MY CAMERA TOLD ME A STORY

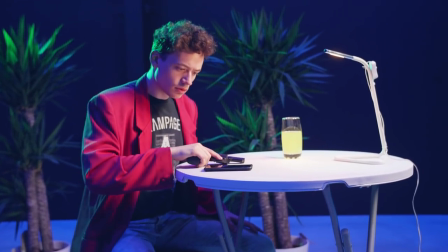249s
What is that message? The audience is curious, so now we move the camera closer, but because we don't know what's going on, we're going to film this handheld.
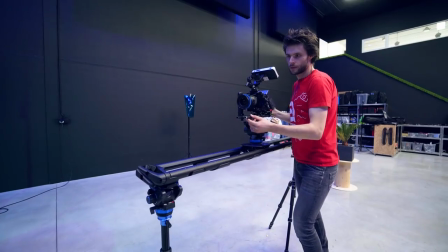257s
We are a little bit nervous. We could even walk slowly forward or replace the camera on a slider, but as we track forward we move the camera on a loose head.
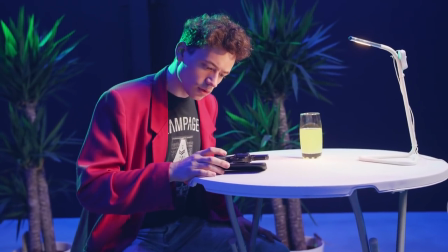266s
Slowly, we're stepping closer. Now let's speak what the message is about. Very quick, I'm going to cut to an extreme close-up of that message. Sturdy on a tripod, an instant hard cut which reflects on the peak. And it looks fine.
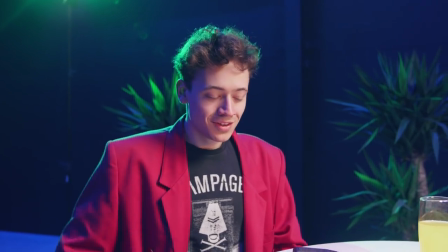280s
The message was sent to the wrong person. Phew! Now let's give Lorenzo some space.
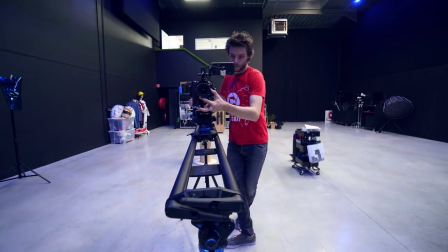285s
I'm going to go back on the slider and move slowly backwards. We are literally giving Lorenzo space to breathe again.
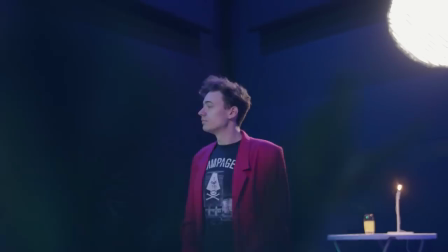293s
He stands up and walks away. Full with confidence, again, we want to keep the camera still, so that is why I'm shooting from a gimbal.
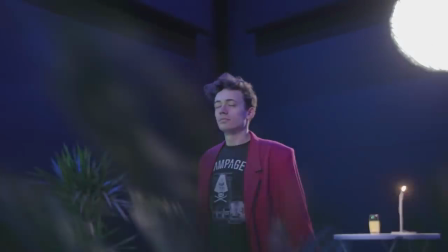301s
This allows us to follow Lorenzo. A little bit below the height of his eyes, we turn around Lorenzo. Like a model on the catwalk, we're showing every angle of his confidence. The world around him moves, so the audience cannot do anything else than to focus on him. And that's how the story came to a good end, and you've just witnessed 10 different camera stories that helps you tell an even greater story. These were just a few of the hundreds of different camera movements. If you'd like to see more in the future, then let us know by hitting that like button or telling us in the comments below.
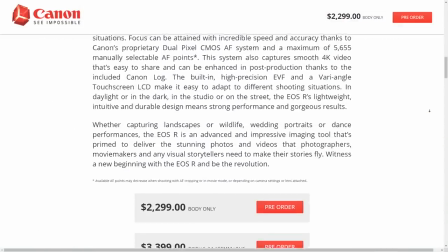332s
Again, a big shout-out to our sponsor, Adorama. A lot of the new products that were recently announced are already available to buy or to pre-order in their web store. And don't forget to check out their promotions, because every day they offer new deals. Thank you so much for watching, and like always, stay creative!